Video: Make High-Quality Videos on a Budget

The other thing that I like about having the lights directly onto me, it means that my background is a little bit less obvious. So if I go back and put the key light on, you can see it darkens the background. Can you see that? So the shelf in the background just goes out. It's not as noticeable. And I'm just going to put my fill light back on. Now you will notice that I've got a little light in the background. It's entirely up to you. I quite like that little bit of warmer light in the background. That's just a table lamp with an amber glow bulb in it. And it just gives a little bit of detail in the background, but you don't need that at all. So in terms of lighting, a key light, possibly a ring light, or a key light and a fill light. And this is likely to be your biggest expense. So lighting is so important, but it is an investment. And again, if you're going to be delivering any kind of virtual training, it's probably worth investing in lighting. But as I say, if you aren't ready to invest, positioning your workstation in front of natural light will work absolutely fine. Okay, so now we've got your equipment sorted, let's talk about how to actually record your videos. Now, I like to use a software called Descript. Descript is a brilliant all-in-one recording tool and editing tool, and it uses some unique features like text-based editing, and I'll show you a little bit more about that once we've done the recording. I'm going to take you over now to my screen so you can see exactly what I'm doing.
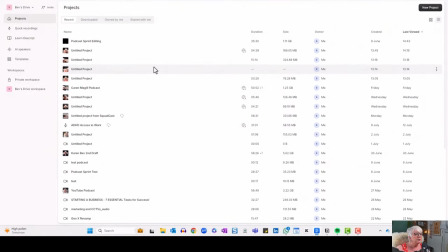Okay, so we're in Descript. I'm going to do this as I would if I was recording for myself. That means if things go wrong, I'm not going to edit them out. I'm going to leave them in so that you can see when things go wrong, because they do. You think something's going to work a certain way and sometimes it doesn't.
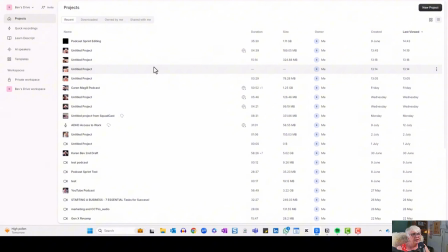So rather than make this overly polished and taking out all of the potential challenges, I'm going to leave them in and see how we go. Now, bear in mind, I'm recording my screen into a different piece of software so that you see everything. And it could be that that in itself causes a problem, but we'll see how we go.
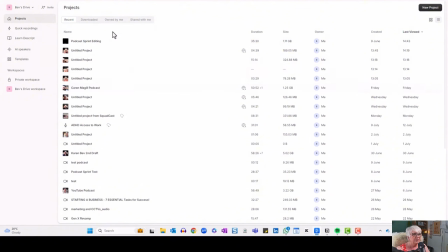So when you enter Descript, you'll see that we've got this project dashboard. So obviously, if you've never made any projects, you won't have anything in here. A project is just a video project. We're just going to hit new project up here in the right hand corner. We want a video project.
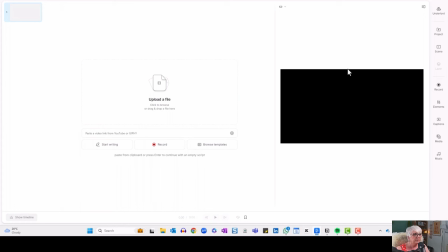And it opens up this window here. So what we're going to do is hit record.
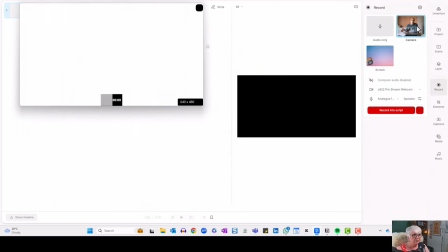And it opens up this window that gives you the option to record your camera, as you can see here, or your screen.
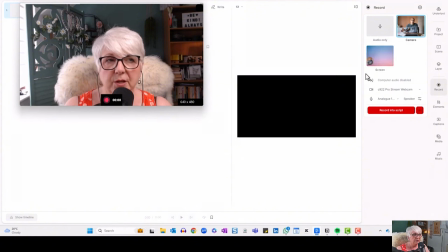So if you wanted to share slides, you could record your screen as well. We're not going to do that in this video. We're going to keep it nice and simple and just do a faced camera video.
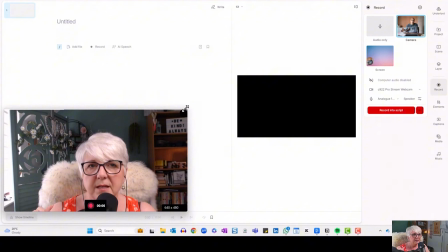So I've got my video here. I'm just going to move me down into the corner here, so you can see what's happening.
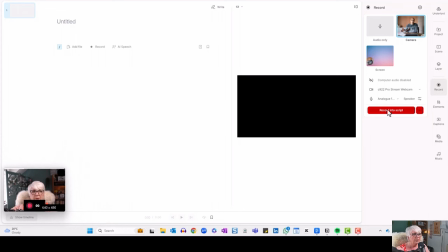And we can record straight into script. And when we record into script, it gives us a transcription of what we're saying as we record. So I'm just going to hit record into script. It's giving us a countdown.
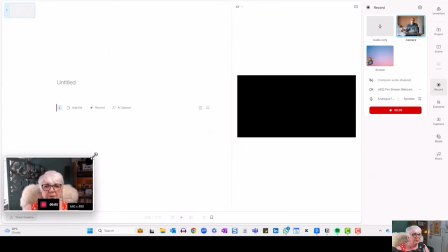And now you can see down here that we are recording. There we go, showing you I was a bit small there.
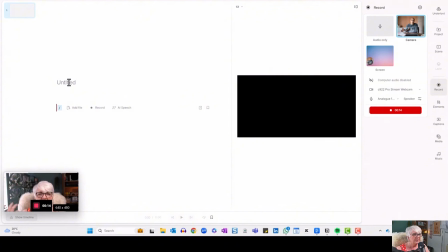If I leave it there, we can see. So we can give this a title now if we want to, or we can just continue with our recording. So what I mentioned earlier, that I like to have my webcam in front of my screen, this is the reason. So I can look straight at my webcam, but if I just open up my notes,
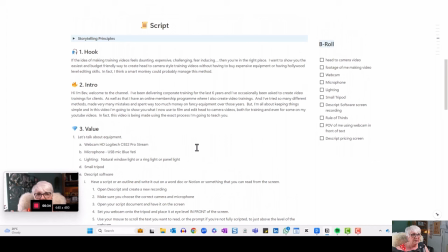so these are the notes that I've made already for this video. So it would be whatever notes you were going to use.